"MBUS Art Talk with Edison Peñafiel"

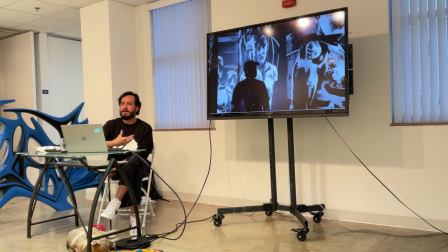And the only clue that I'm giving to the viewer is the way that these characters breathe.
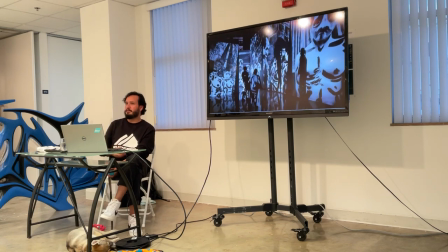So in the beginning of the journey, they're breathing normal. In the middle of the journey, they are desperate.
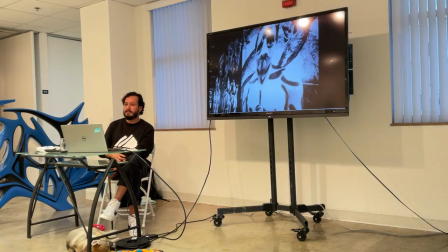They don't know what's going to happen. So there's more anxiety kicking in. But in the end of the journey, they're more relaxed.
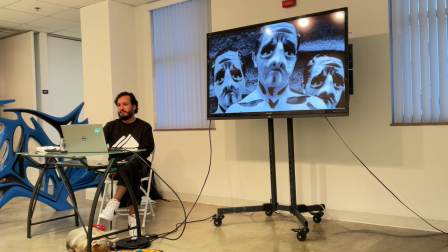They're relieved that this ended. and sometimes they're even behind bars, but they're relieved that the journey ended.
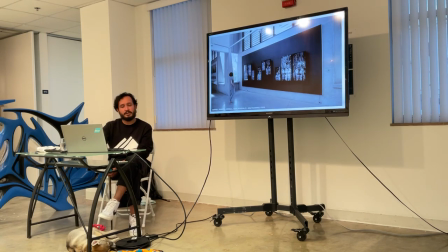So this is how it was installed, another version, with theories and triptychs. And there's this kind of small narrative here. We have this couple, right?
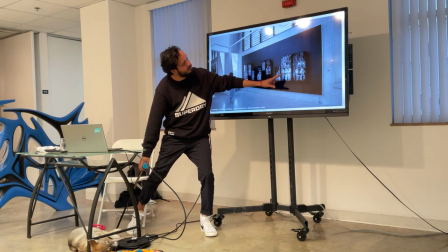Which in the middle of the journey stays the same couple, but in the end there's only one character.
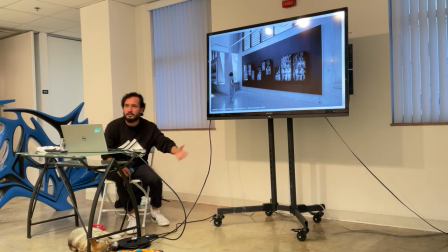So it's up to the viewer to make out the story. And there's other elements that I included in the sound that also bring real stories, like for example,
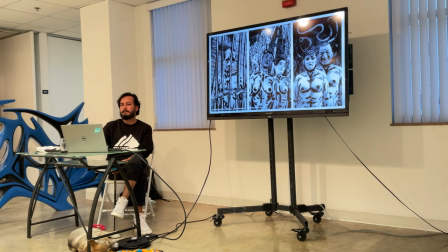one of them has the sound of a bicycle, this one in the middle. And it brings these absurd situations that when there
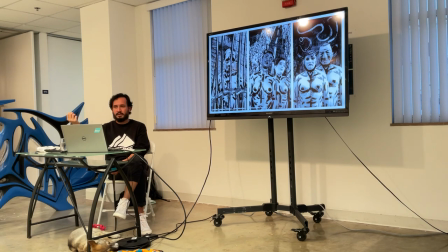were a lot of refugees from the Middle East going to the northern part of Europe, especially Sweden and Norway. So there was this ONG in Sweden that would provide
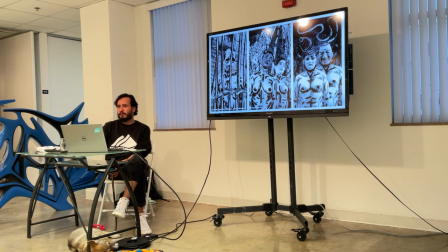bicycles to migrants to cross the border to Norway because they couldn't, because of the law, they couldn't walk the border get a ride from from someone so
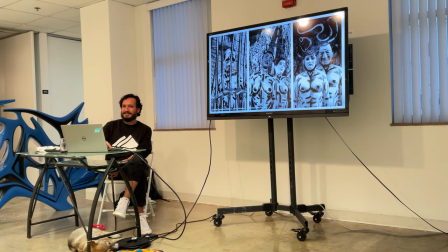the loophole was entering with a bicycle so the ONG will give bicycles to migrants and you will see on the other side on the Norwegian side a dumpster full of bicycles
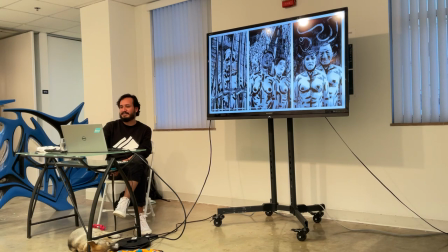that's kind of like the absurd things that happen in migration that I like to include them like very subtle in the work
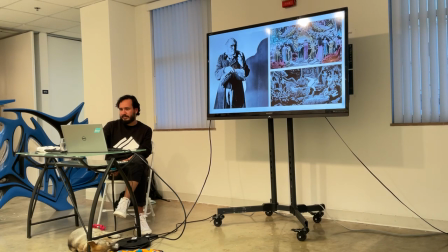So this is another reference, aesthetic reference from German Expressionism films and all French cinema, focusing on the harsh contrast quality and the use of self-design illustrations combined with actual characters,
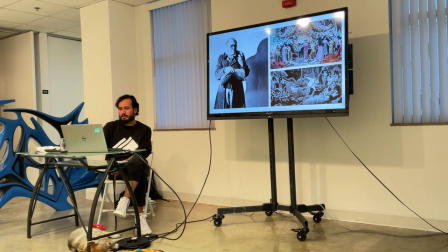like what happened with the Chupasangres or the Ortiz series,
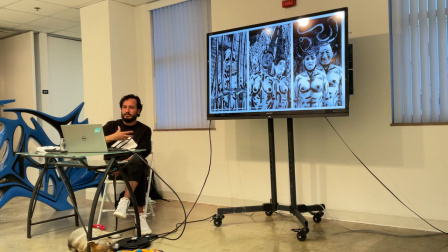which is an animated background with a real person in the front so
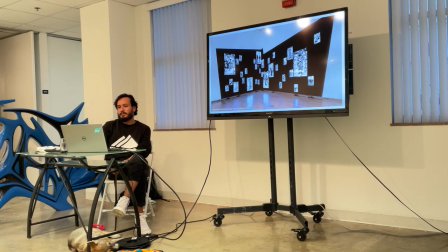this one is called Sempiterno which translates to Sempiternal something that has a beginning but doesn't have an end and this piece was presented at the Orlando Museum of Art for the Florida Price exhibition in 2019
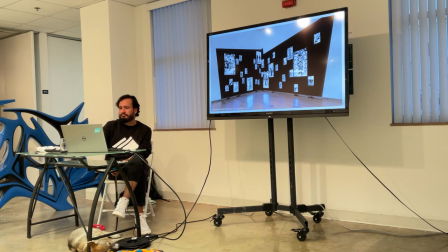and um let me see so the characters presented in this installation are as random as possible i wanted to create a word that wasn't political at all but ended up being political
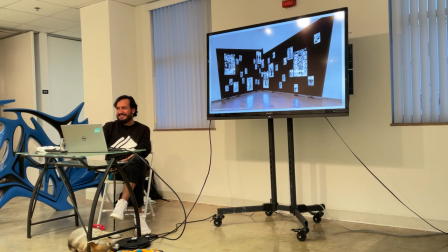you know it how can you make unpolitical art yeah i tried So this piece kind of told me again that it
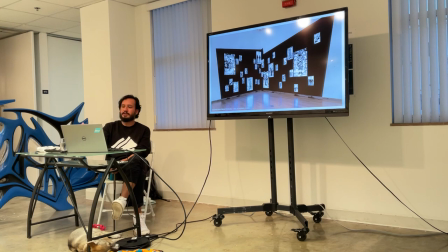made sure that I needed to go this path of talking about politics and other things that bother me in a way.
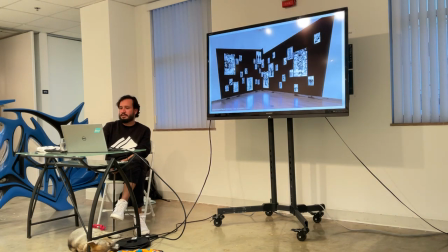So we have these characters performing different actions like Sisyphus and in an eternal manner. so we have these characters
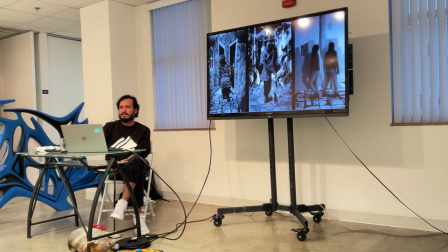just doing random stuff like meaningless and the connection that I create with these multiple screens there are 32 screens in this corner and
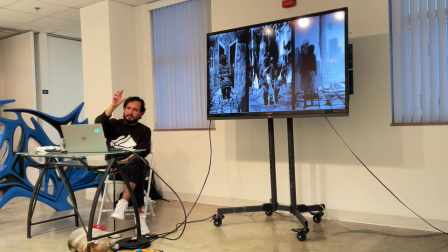by exposing the cables I make the connection between one bigger screen and the next one and the next one and the next one and some of the videos are repeated but at different temples so it's the information that we get from cultures from different generations that we keep repeating over
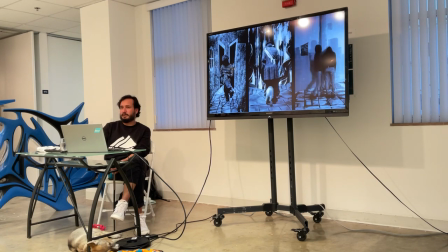and over again and some of the videos are blurry but you still identify the action so in a way it's questioning why we keep doing the same things that we even forgot the reason why we started than like hate between two countries but
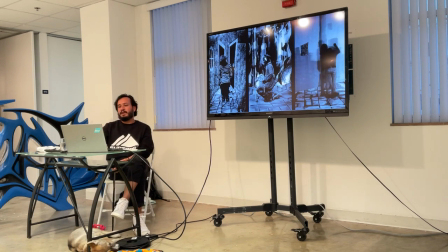questioning it in a way that is not as direct
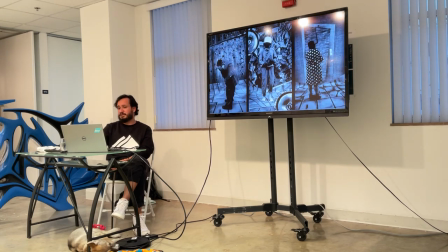and also bringing paulovian conditioning there's a tick tock of a clock in this in this piece that is very subtle you can barely hear it and it comes sometimes and goes off sometimes But the idea is that we are conditioned by the clock,
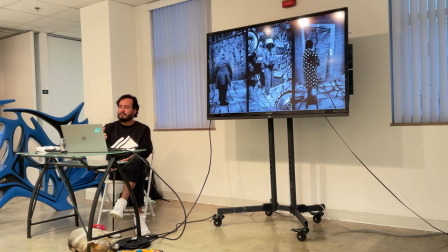right, as a society. So we have to run someplace because we need to be there at a certain time because we get paid by the hour and so on.
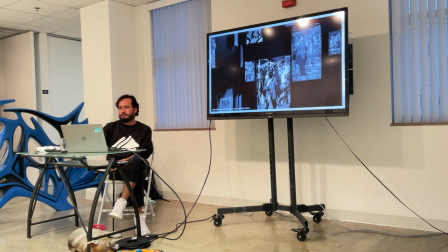So this is kind of a detail of the layout of the installation.
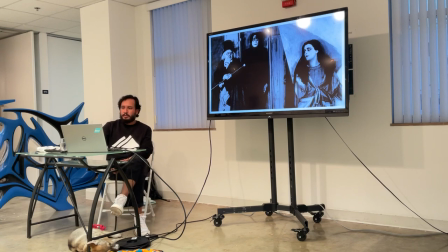So aesthetically, German Expressionism has been a big influence in my work, especially this movie, The Cabinet of Dr. Caligari. This is a great example of the composition and distortion and division of the planes in sections to create an absurd and surreal world and also an alternate reality.
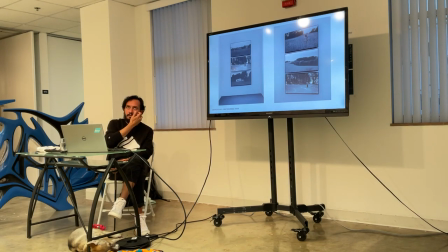So I went on a summer for two different years, consecutive years, to help an artist in Switzerland and Germany for three exhibitions that she had there.
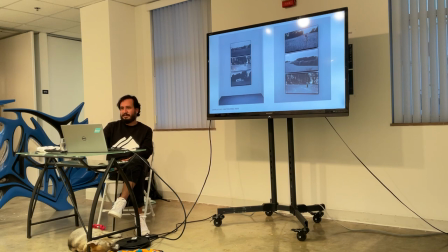Since I didn't have my materials to create work, so I just grabbed the other assistant that was there and let's shoot something in the fields. I created this series called Campo Oscuro, Black Dark Field, and it was on view at David Castillo Gallery in this arrangement,
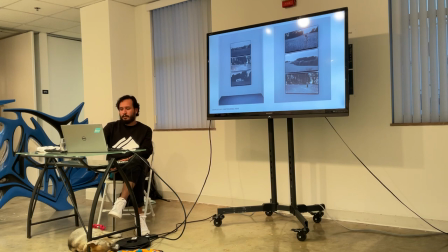and the works were created in 2018 between Germany Switzerland and it
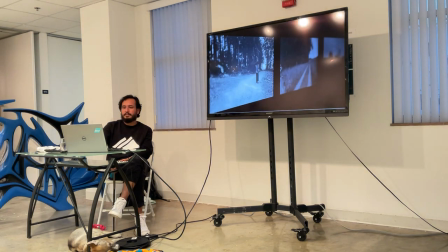shows this character person walking from the side of the camp of the frame
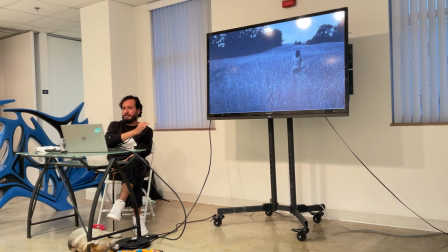and it stops us at a certain point in the frame and then she keeps walking towards the horizon
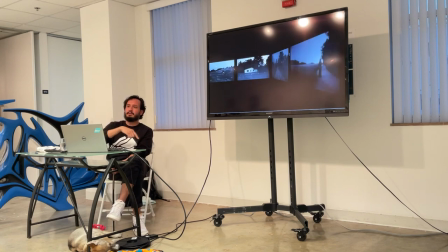until she disappears only to come back again creating that perpetual loop over and over again
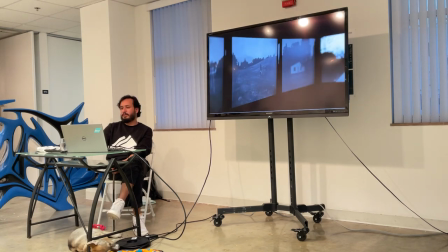So another thing that is important in the work is that I don't show faces,
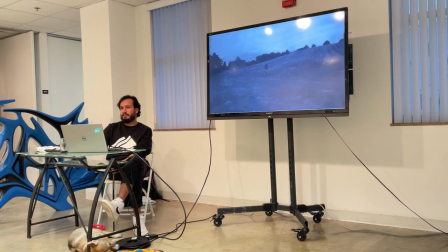I show masks or the back of people, except for the chupasangre, but they wear masks as well.
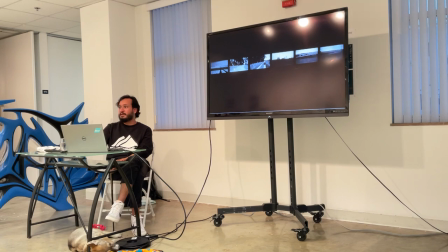Why is that? I'm sorry? Why is that? Why you don't show faces?
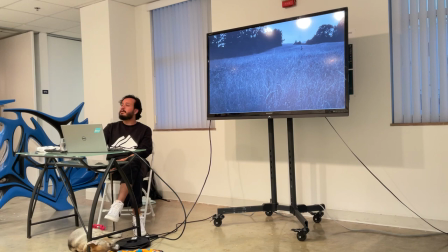So, because they can represent anybody, and you can connect better with them. It can be you, your family, your friend, or a story that you know, or someone.
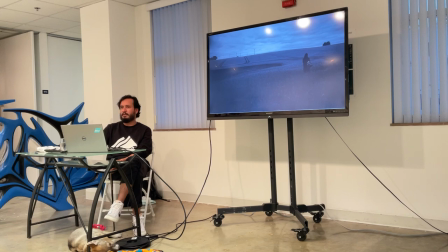So they become everyone.